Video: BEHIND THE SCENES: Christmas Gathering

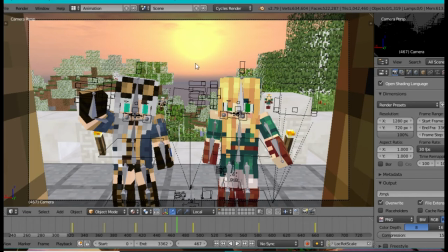20:33 Like the part where I open the door and the whole scene looks like it's lagging and glitchy or something, that wasn't the actual internet or something or your device or whatever. That was me slowing the video down because it was too fast.
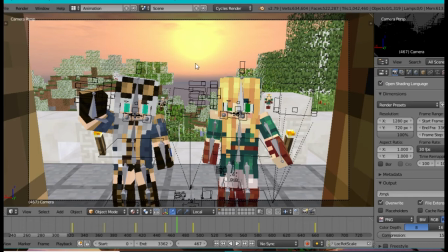20:51 It was too fast for the audience to be satisfied or something, but that's the only thing I could do. I would change the movements in the dope sheet,
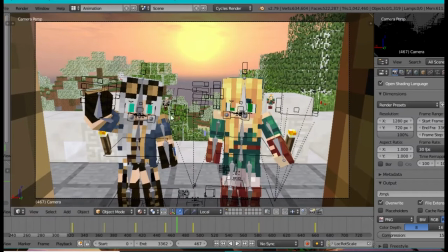21:04 but if I made the size of the timing larger, then I would mess up the whole animation on this part.
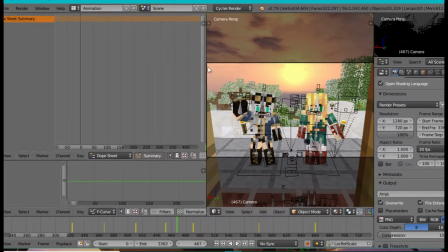21:15 But I would do other things otherwise, but there was just so much keyframes, I don't know which one's which, and I was forced to slow it down.
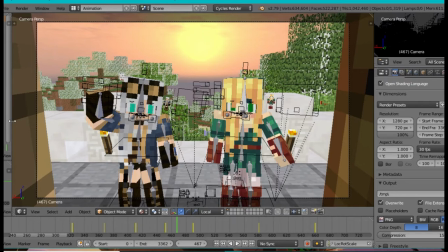21:23 Sorry about that. But it is a huge animation. I mean, of course, most animations are huge, but still, I wasn't able to track down which is which.
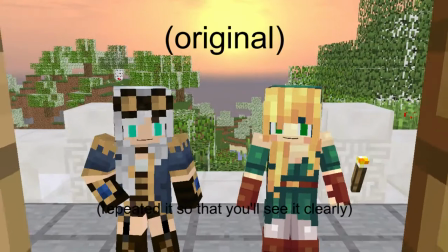21:37 But this part where I opened the door, there was no pause. It was like a fast voop thing, and over to this shot. And for some circumstances, it will not look good because it was just too fast.
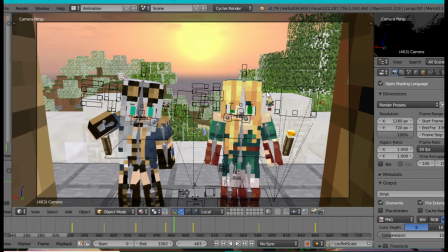21:52 You weren't able to process it. and people might enjoy it like i said it's good it's sometimes good
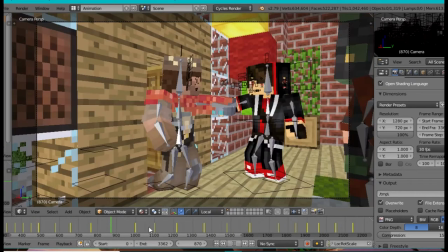21:57 to leave uh some pauses between shots so that it's
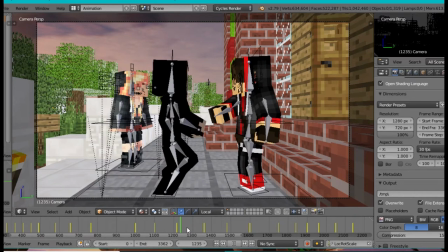22:03 so the animation is paced like after i shook spintown's hand there was this split
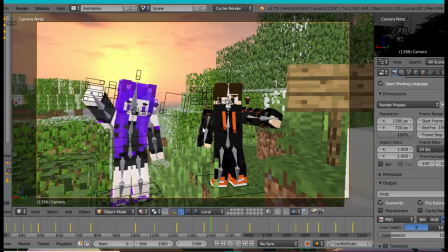22:09 second pause and then zolkin katan region 776 showed up there
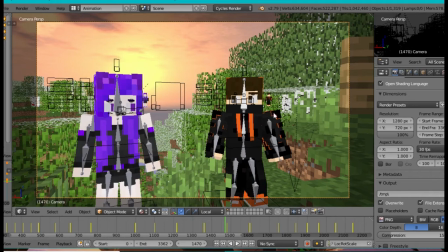22:14 was also oh wait there was there was also a little pause here too like they're not moving on that split second but that's right because as long as the camera is moving it just feels like no care that the characters are not stiff now
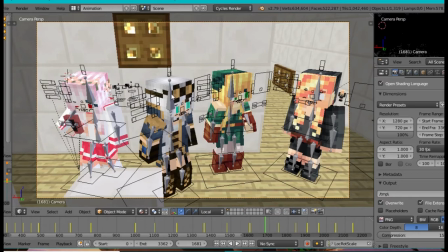22:33 this is a challenging part so the enemy so I had to animate these characters talking
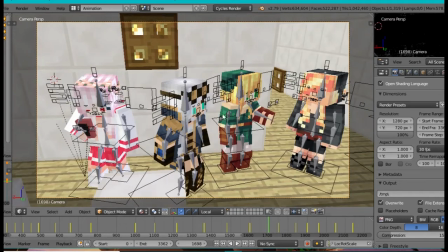22:42 but if you're gonna do that and some of your animations you gotta have to randomize a bit if you do it specifically then I'm of look good.
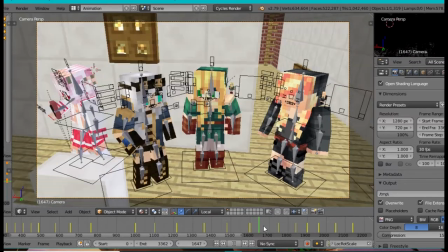22:52 I mean of course you would animate every character doing stuff one at a time,
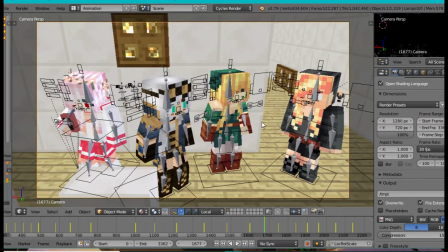22:58 but in some cases you would do it,
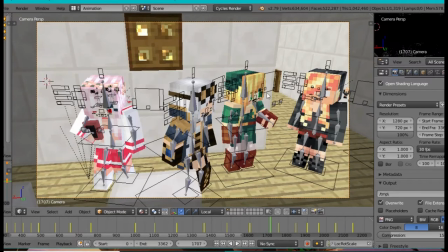23:01 you would do have them do stuff randomly and then maybe clean it up later or add some extra things.
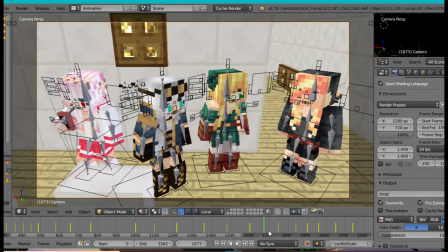23:08 For example the character is blinking or if you want to fix some stuff like...
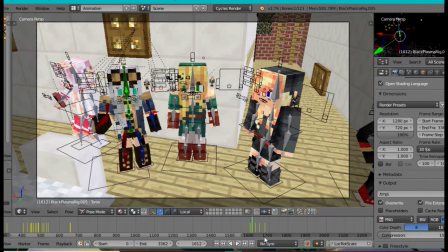23:15 Okay, so let me click on the bones for a sec. So I have her torso twisting, and her arm just laying about, going up, and her arm just going places Archimedes' torso also twisting.
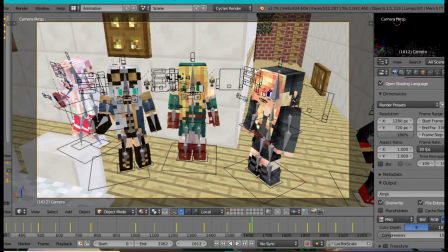23:34 So that's what I mean by adding a bit of randomness to conversations. That's alright, because the viewer's attention, if I were to watch this part in the animation,
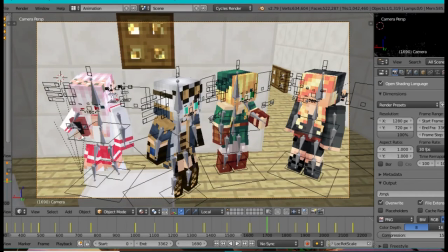23:48 my eye would just either be at Mangold 215s or Jordans.
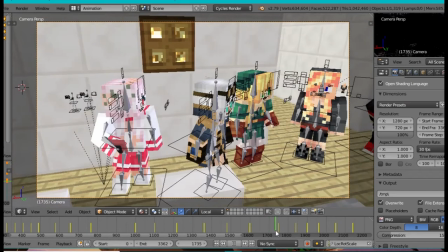23:59 But as long as it's like that, it'll just give it a feel that everyone's talking. Which is alright. It's alright.
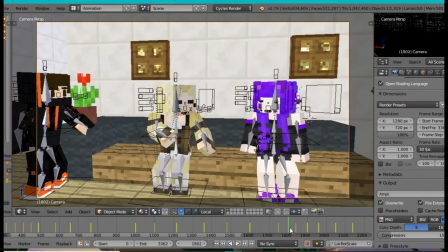24:11 And it's also a good way to make the characters not look stiff or stop moving,
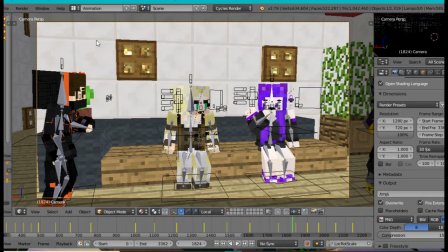24:20 so as long as they're partially moving and the camera's moving, it just seems like everything's fine or normal. But if the camera is like not moving all the time in between shots and the characters aren't moving or anything or like for example just moving their head and not the torso.
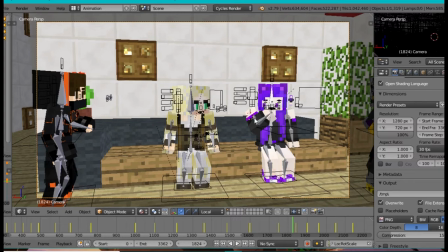24:40 It'll just seem like unnatural.
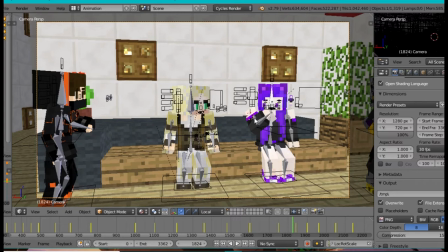24:44 It'll just be weird. so I would so I would move the camera a little bit or make the camera move like side to side up and down whatever just make make things more dynamic also have the characters other bones move
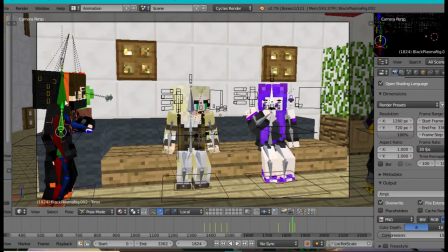25:00 when when their body parts are moving something I think this is the part where I'm trying to explain but I got to the other stuff There we go, there we go.
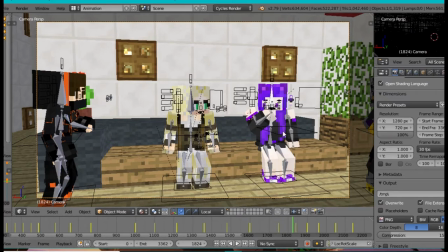25:17 So that's how it works, you just gotta add a little bit of movement in some of the bones so that it may seem natural. Not all people are frozen, even you may think you can stay frozen and not do anything for a while still,
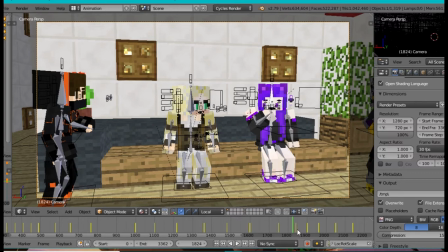25:32 you're blinking, you're moving slightly even though nobody notices. Nobody is a mannequin. So that's my tip. Nobody is a mannequin.
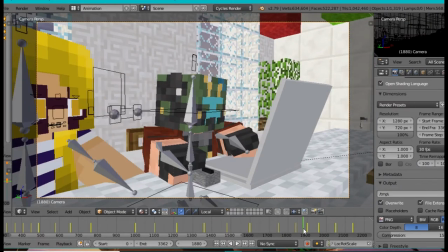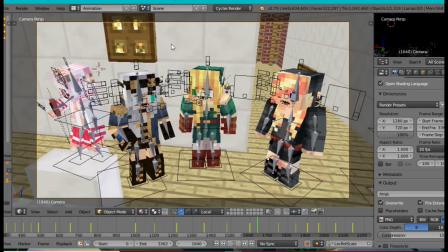25:50 Oh yeah, the camera shots of different groups.
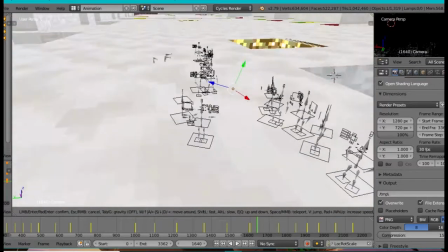25:54 So if I go out from the camera for a sec, and go to the part where everyone's talking,
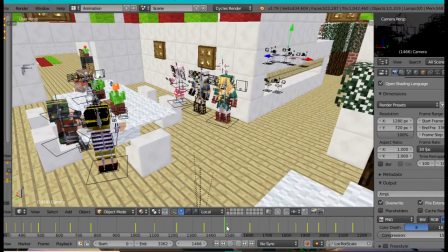26:01 so if I go to the part where the gathering starts, yet again, there's the jump.
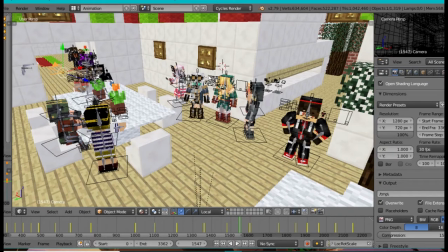26:11 Generally everyone's here. So if I go to this shot right here where the camera is right here you see that this group is moving only moving and the others are not and
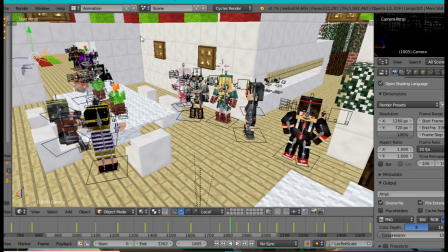26:29 they're moving right here as well but that's okay because this is the camera this is not the camera so as long as the camera is like shooting particular like groups or something they'll be fine and it'll
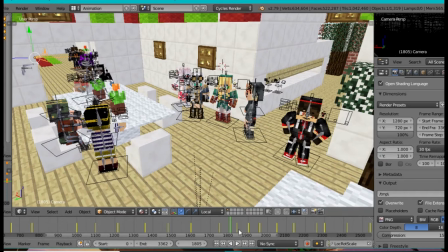26:45 just seem like everyone's like still talking and stuff just to uh minimize stress or something like if you have too many people in the scene you can just uh uh have have them take turns of moving like for example so
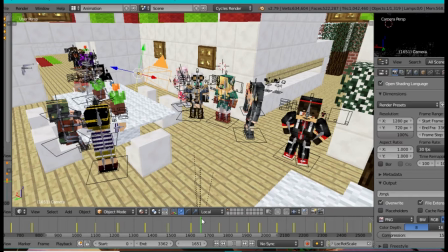27:02 if i go back to the shot so this is the group's first turn so they move while the other's not and on this group's turn they start moving and then the other it starts moving
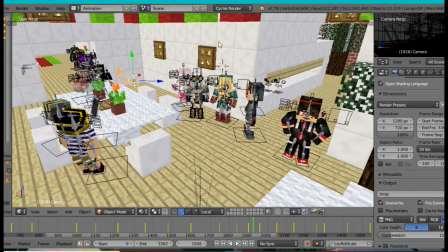27:16 and there's moving right here one at a time so it's like taking turns or something as long as the camera is in view like for example like you're not doing anything you're just being yourself and then you're asked to
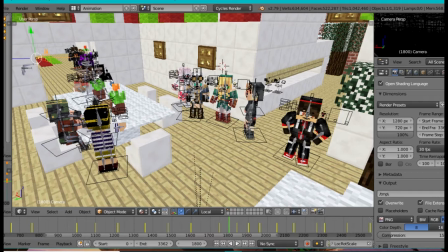27:30 have yourself in a picture then you start you know doing what you're told so yeah I don't know what else I'm gonna explain.
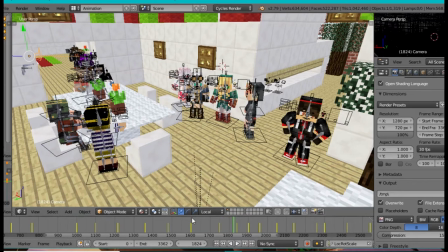27:46 Okay so there's like, I don't know, moderation stuff? Moderate keyframing? Oh yeah,
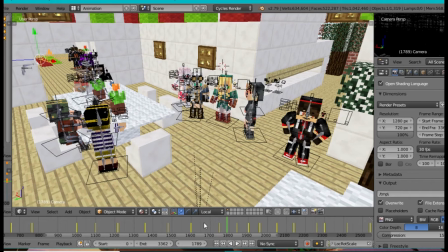28:00 if there are many characters are in one place and the camera's going on to that shot and yeah that's gonna be a bit stressful for people to like doing stuff in back doing stuff in that one shot while everyone is in that one place. It is kind of stressful,
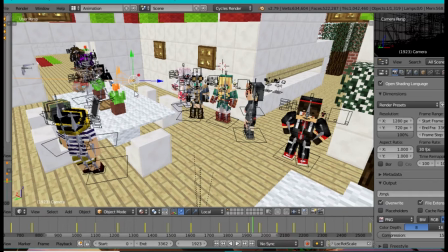28:20 yet again you can still have the camera move up to have a close-up of some people or groups or only two people or someone, then I will just uh uh count it. Yet again if the camera's in view
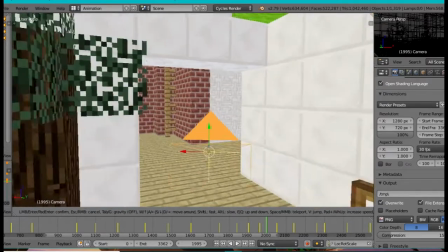28:36 then everyone if the camera's in view what I would do is
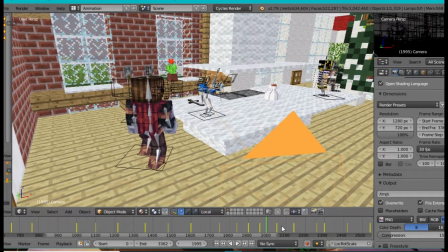28:41 animate them doing something for example I'm doing right now. Kale's not the shot so he's not doing anything. Link is.